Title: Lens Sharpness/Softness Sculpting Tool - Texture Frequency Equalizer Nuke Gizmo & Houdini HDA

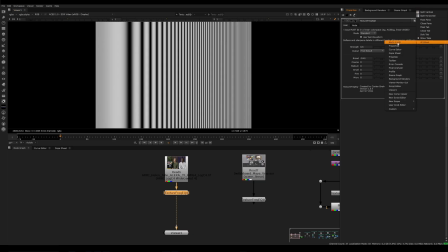What we can do though is right click up here and create a window, new scope, waveform.
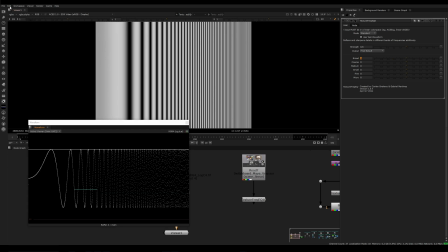One other thing that you might need to do is go to Edit, Preferences,
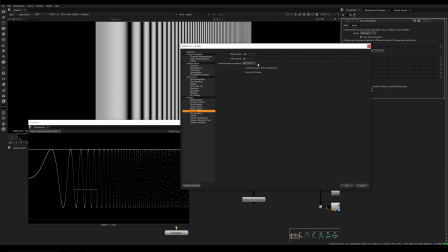Scopes, and then turn off Include Viewer Color Transforms and set the black point and white point to a larger range like -10 and 10. This will help prevent the waveform visualizer from getting clamped to SDR values.
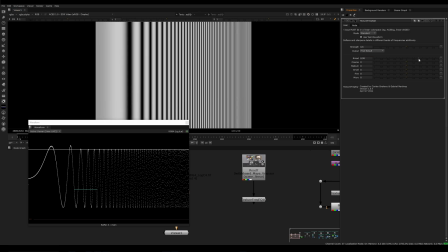Once we've taken these steps, if we increase the broad slider to the right, we will see an increase in contrast and sharpness in the low frequency region of the diagram. And if we do the same for the left side, what we will see is a softening or decrease in contrast of those broad areas.
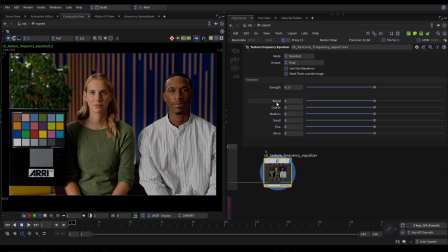Next, we'll take a look at the coarse slider. As a reminder, as we go from the top to the bottom, we go from very large shapes to very, very small shapes. So coarse is a step down from broad, but it's still pretty large in the overall scope of the picture. So when we go and actually move it to the right, we will sharpen and soften.
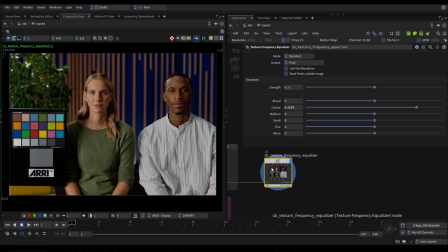And once again, these changes are going to be subtle. So let's turn it off and on and off and on. And we'll see that it is softening and sharpening relatively coarse detail.
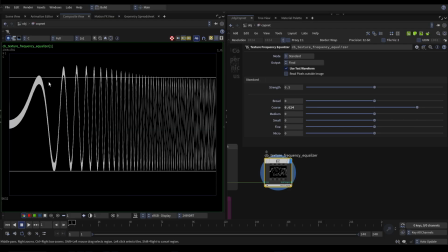And if we turn on use test waveform, we can see that it's getting a little bit less of those low frequencies, but it's still relatively low frequency, just shifted a little bit more to the right. And with the medium slider, we're once again going a step smaller.
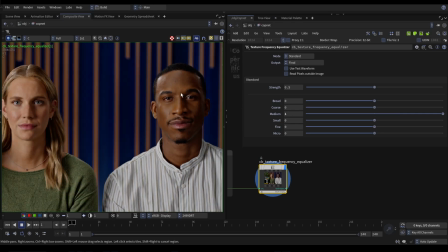Increasing it to the right will increase the contrast and sharpness of areas. And same with moving it to the left.
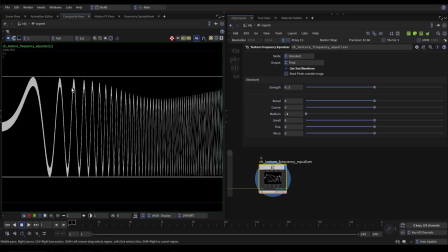And let's use the test waveform here. And now we'll see it's moved even further to the right.
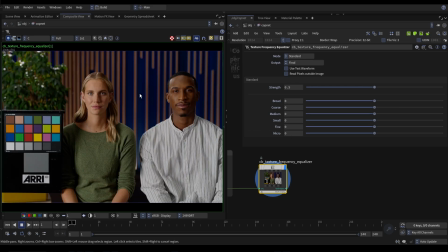As we take a look at the small, fine, and micro sliders, I'm going to zoom in a little bit so that it is easier to tell the changes that we're making.
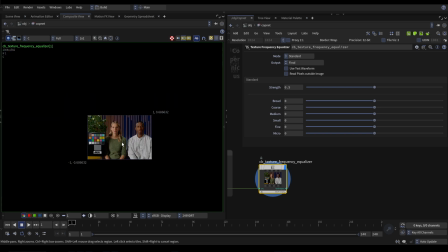As a related note, when you're making texture-based adjustments, if you're viewing the image on a small screen, it can be hard to tell the difference.
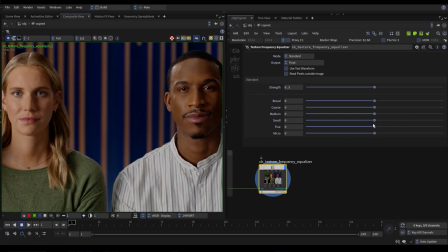So I apologize if you're watching this video on mobile. Anyways, with the small slider, once again moving it to the right will sharpen detail of that size, and left will soften detail of that size, and turning it off and on to view the before and after.
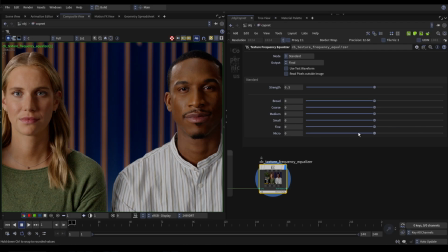And same deal with the fine slider and the micro slider, which is even smaller detail than the fine slider.
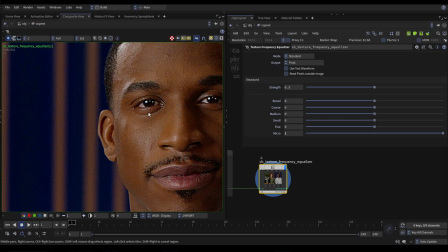Be careful with these sliders,
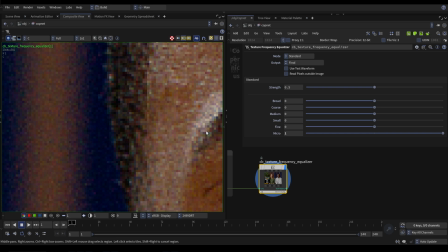as it can be easy to accidentally accentuate noise in the image because it is of the micro and fine detail size.
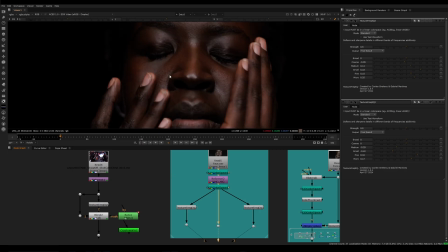Now let's talk about the tool in practice. Right here we have red sample footage, and let's talk about sculpting our MTF curve to suit our narrative.
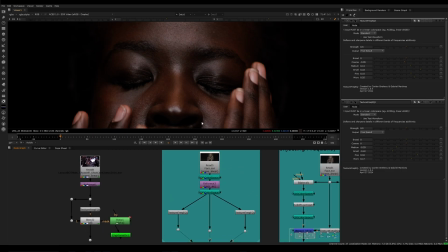Let's say we have a case where in our narrative, this person is a very soft and angelic person. To suit the narrative, we might want to use our tool to soften the character for a more ethereal, soft look.
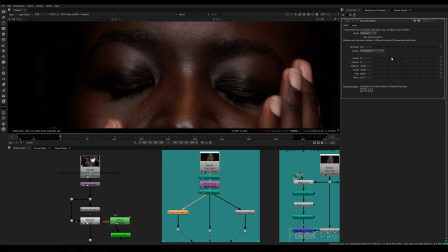So with this specific instance of the tool, we've especially softened the medium and small areas. But to make sure that we don't lose too much detail, we've slightly bumped up the fine and micro sliders.
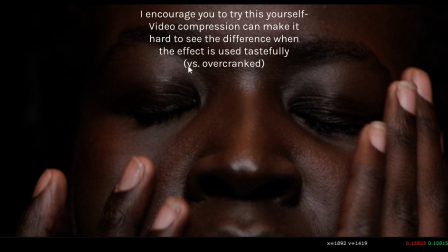If I toggle the effect off and on, you'll notice some of these shapes are getting smoothed out, which might suit our narrative in this case.
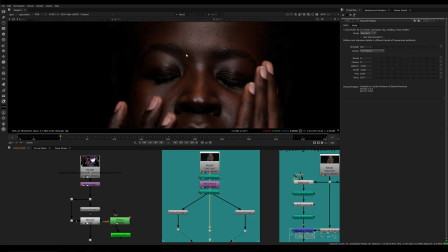On the other hand, what if this person was going through a hard time and struggling? We might want to accentuate the texture of their skin in order to accentuate this. So what we've done in this instance of the tool is bump up a lot of the sliders, especially in the small and micro range. And then we've once again compensated, this time in the other direction, by smoothing out a little bit of the coarse areas.
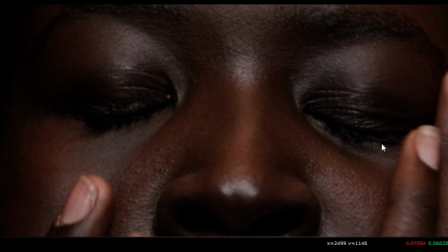If we turn that on and off, we'll get a more textural, grungy feel in the skin, which might better suit our narrative.
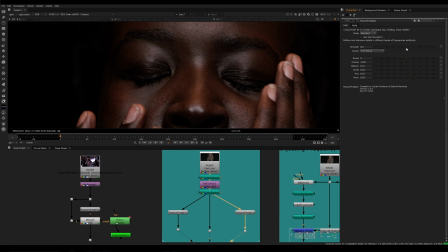We can use the overall strength slider here to increase or decrease the strength, and also remember to always toggle it on and off to make sure you're not pushing too far.
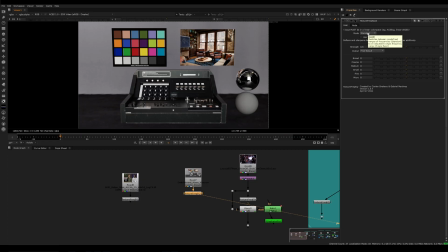So far we've been sticking to the standard mode of the tool, which has the 6 predefined frequencies or detail sizes. If we switch to the single band mode, we'll be able to define our own frequency or detail size range to effect.
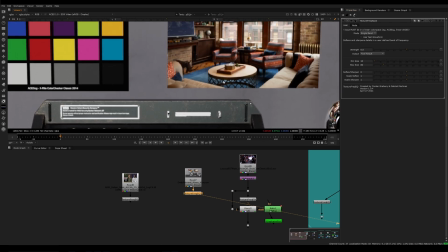The min size and max size are in pixels. So let's say we had the default sizes here, 10 to 80, and I wanted to soften the image.
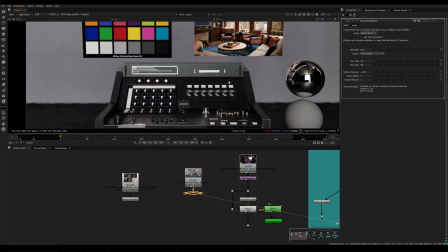It's going to soften everything in between that detail range.
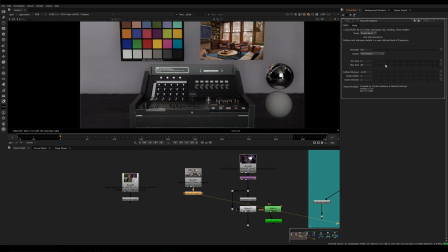If I want to affect a wider range of frequencies, I can increase the difference between the sliders, and I can also slide them around to target any specific range I want.
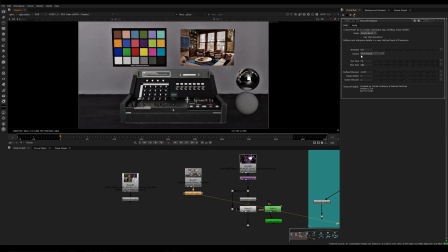One setting I have not yet talked about is the output visualize difference mode.